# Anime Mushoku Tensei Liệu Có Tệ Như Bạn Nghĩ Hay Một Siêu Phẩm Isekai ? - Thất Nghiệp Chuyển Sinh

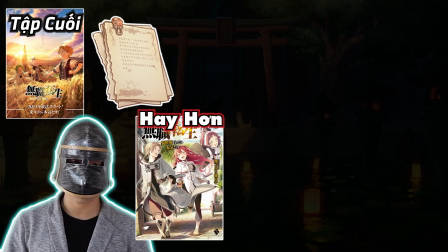Đó là lý do vì sao tập này có nội dung khác và hay hơn line novel. Đó là một số thông tin thú vị mà tôi muốn chia sẻ đến anh em.
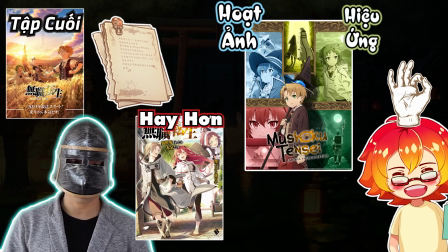Trước khi kết thúc video, tôi sẽ nhận xét về hoạt ảnh, Hiệu ứng và âm thanh trong anime Mushoku Tensei
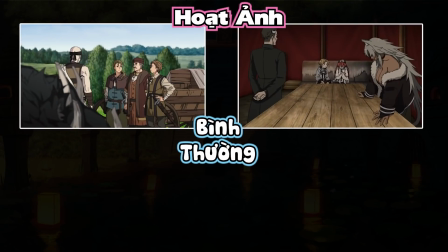Về hoạt ảnh Thì những hoạt ảnh như đi lại ngồi đứng trong Mushoku Tensei khá bình thường Nên không có gì đáng nói lắm Còn về các cảnh hành động chiến đấu thì
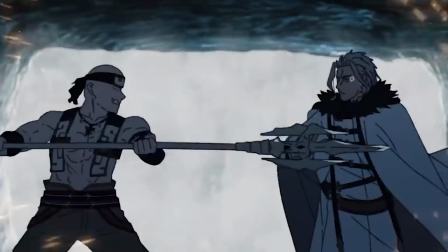phải nói là chất lượng anh em ạ Các cảnh được thay đổi và di chuyển liên tục trong quá trình chiến đấu Để không tạo cảm giác
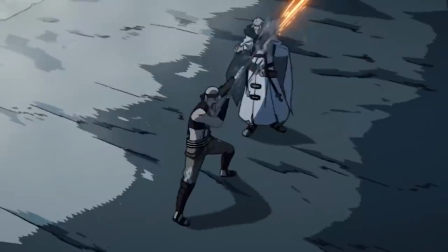nhàm chán Kèm theo đó là các động tác nhanh và mượt của nhân vật Hai trận đánh khiến tôi ấn tượng nhất là trận nhóm Dead
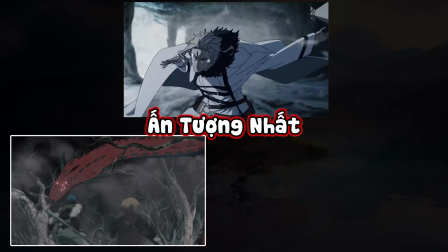End đấu với rắn hồ mang đỏ Và nhóm Dead End đấu với Allstate
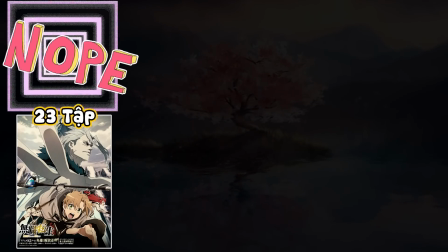Về phần hiệu ứng thì xuyên suốt 23 tập vừa qua tôi thấy không nhiều hiệu ứng đẹp lắm Nếu có thì studio chủ yếu tập trung vào các hiệu ứng ánh sáng của lửa một lần trong giai đoạn giải
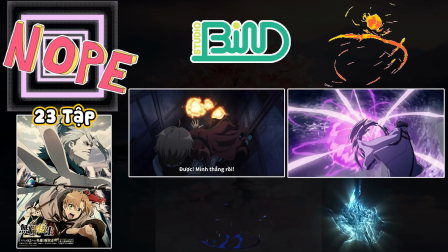cứu Eris khỏi bọn bắt cóc và một lần trong trận đánh với Allstate Ngoài ra các hiệu ứng ánh sáng và nước thì ở mức ổn Mặc dù nếu so với những tác phẩm như Attack on Tyrants,
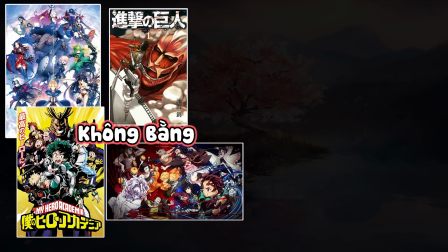Fate, My Hero Academia Kimetsu no Yaiba thì có thể không bằng nhưng tôi vẫn đánh giá cao cách làm của studio Về
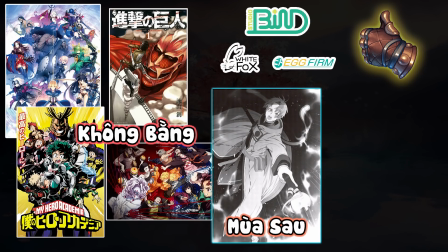sau quy mô trận đấu cho Mushoku Tensei sẽ khủng hơn so với mùa 1 nên chúng ta cứ hy vọng studio sẽ tiếp tục cải thiện và phát triển những mảng
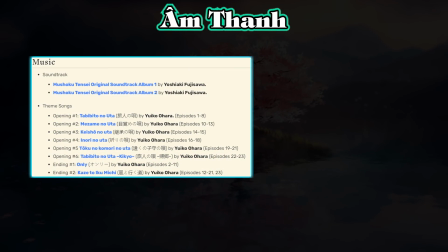này. Về âm thanh, trong cả mùa 1, Musoku Tensei đã có tổng cộng 6 opening và 2 ending đều do Yuiko Ohara trình bày.
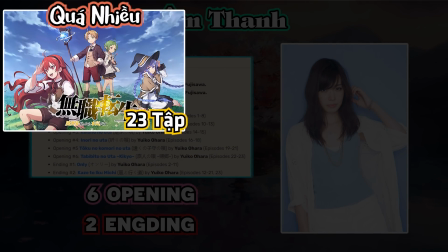Anh em có thể thấy số lượng opening quá nhiều so với một bộ anime chỉ có hơn 20 tập. Với thời lượng thế này thì thường chỉ cần 1-2 bài là đủ.
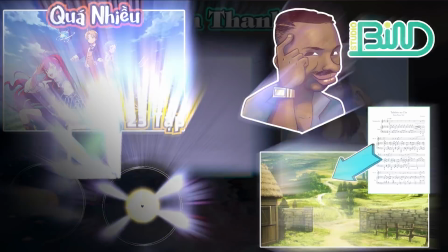Nhưng studio làm vậy là có lý do, bởi mỗi bài opening sẽ liên quan đến các vùng miền trong tác phẩm. Các opening lần lượt là Tabibito no Uta ở lục địa trung tâm
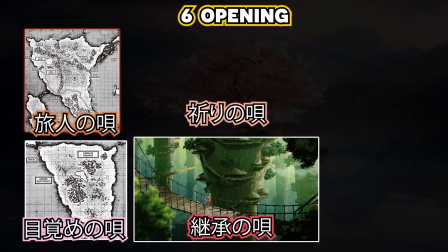Mejame no Uta ở lục địa quỷ Keisho no Uta ở Đại Sâm Lâm Inori no Uta ở Thánh Quốc Billis Toku no Komori no Uta ở Vương quốc Shirone
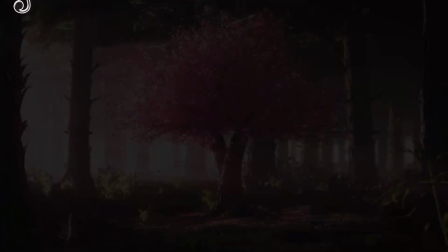Tabibito no Uta Kikyo ở Lục Địa Trung Tâm Các opening đều có điểm hay riêng Trong đó opening 1 và 6 đều có chung
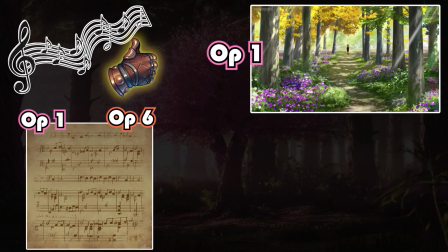lời bài hát Nhưng opening 1 có nhiệm điệu nhanh phù hợp để mở đầu trước một cuộc hành trình mới của Rudius Còn opening 6 thì có nhiệm điệu
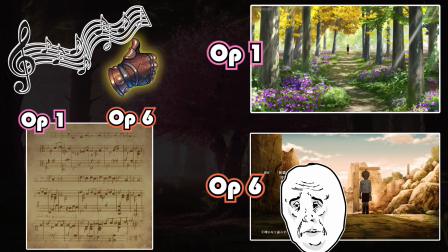chậm và buồn Khiến người xem có cảm giác hoài niệm sau một cuộc hành trình dài và trở về quê hương Nhưng quê hương thì đã không còn lại gì Anh em đã thấy sự tinh tế của studio chưa?
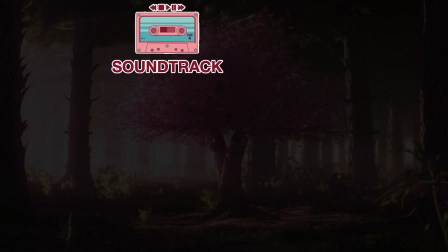Lượng soundtrack xuất hiện trong Mushoku Tensei cũng rất khủng.
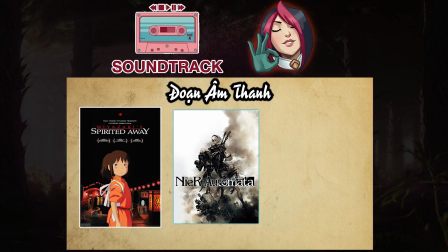Cho anh em nào chưa biết, soundtrack là đoạn âm thanh được sử dụng trong các bộ phim, các trò chơi, các chương trình truyền hình và thường được chen giữa nội dung đang chỉnh chiếu.
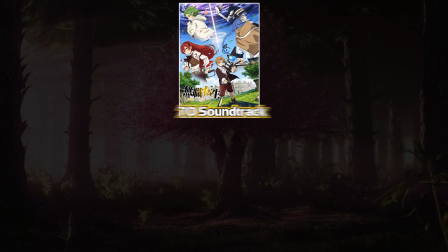Mushoku Tensei đã sử dụng hơn 70 soundtrack.
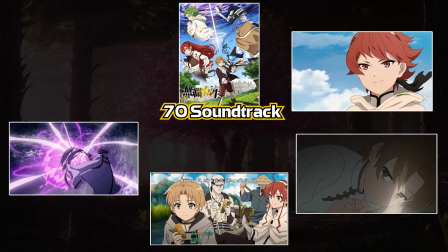Tùy các hoàn cảnh khác nhau như vui tươi, buồn thảm, phương lưu thám hiểm, chiến đấu gây cấn, đoàn tụ gia đình, sẽ có một đoạn khác nhau để tạo nên kẻ hồn cho bộ phim.
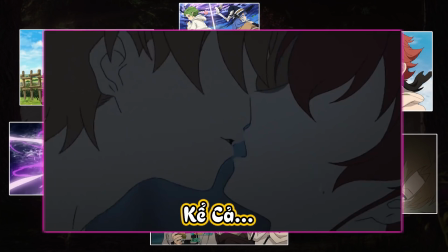Kể cả đoạn Rudy làm chuyện ấy với Eris cũng có nhạc anh em ạ.
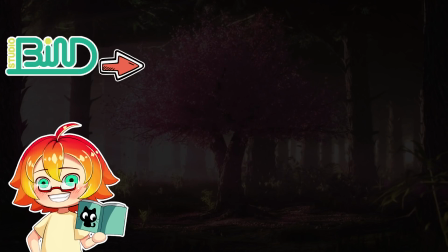Vừa rồi là những nhận xét của tôi về cách làm việc của Studio Bind Để giúp cho Anime Moshikuten Tensei đạt được những thành quả hiện tại Còn anh em cảm thấy thế nào?
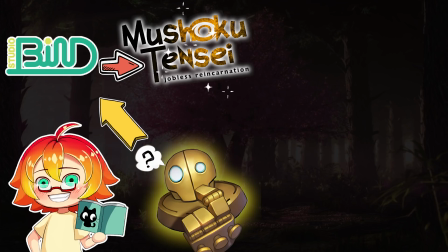Liệu studio làm như vậy thì đã được xem là truyền thể anime thành công chưa?
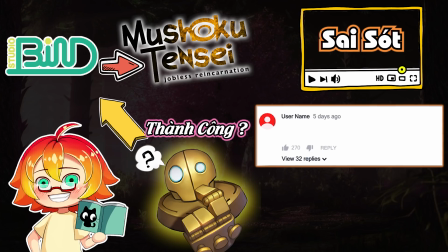Trong quá trình làm video không tránh khỏi sai sót Nên nếu tôi có nói sai chỗ nào thì anh em cứ để lại bình luận bên dưới nhé Còn bây giờ thì xin chào và hẹn gặp lại anh em trong những video lần sau
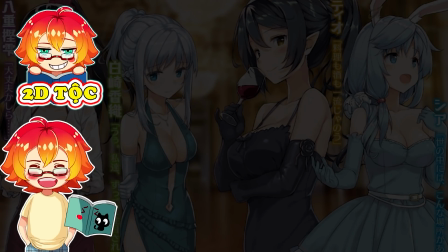Xin chào anh em, chào mừng anh em đã quay trở lại với HD tộc anime Tình hình là rất tình hình và vô cùng khẩn cấp anh em chú ý lắng nghe
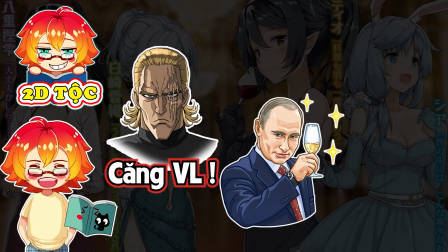nhé Hiện nay đề chuẩn bị cho một năm 2022 đề thành công và rực rỡ Hạt đề tộc tìm tiếp tục
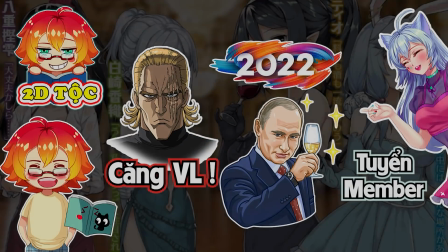tuyển thêm thành viên có kiến thức về các bộ Arifureta và sự trỗi dậy của anh Hùng Khiên
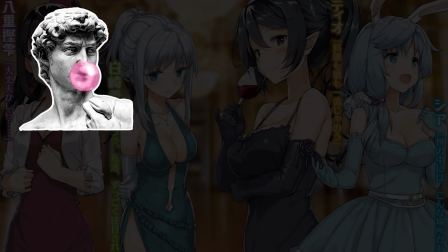Anh em nào có thời gian và nhã hứng thì mạnh dạn inbox fanpage hoặc facebook cá nhân tôi để giữ phần
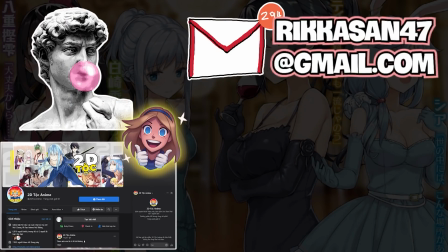mô tả Hoặc liên hệ qua email rikasan47a.gmail.com để ứng tuyển nha
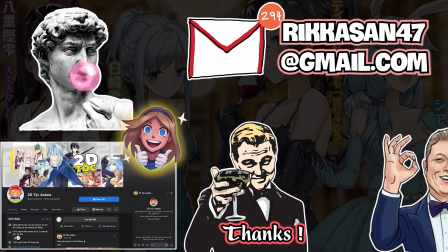Cảm ơn anh em đã lắng nghe và rất mong nhận được thật nhiều thật nhiều nhân tài để tiếp tục sản xuất những video chất lượng phục vụ cho anh em
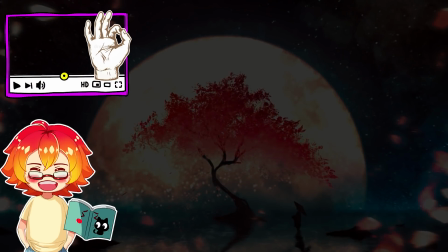Nội dung thì hết nhưng video vẫn còn nha anh em để đến đáp lại sự ủng hộ của anh em Phan Musoku dành cho 2 đề tộc.
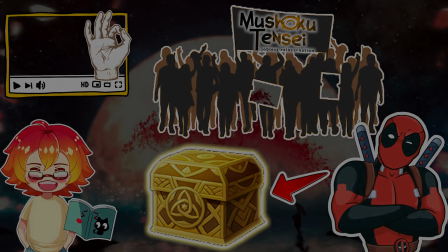Hôm nay tôi đã chuẩn bị cho anh em một món quà siêu bất ngờ nha. Và có lẽ đây cũng là một trong những câu hỏi mà anh em coi mình hỏi nhiều nhất.
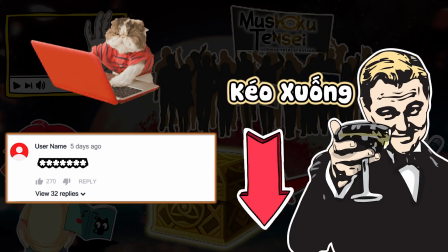Hãy kéo xuống dưới đọc bồ tả hoặc comment game để nhận quà nha. Anh em nào cảm thấy thích thú với món quà này thì nhớ comment tôi biết nha.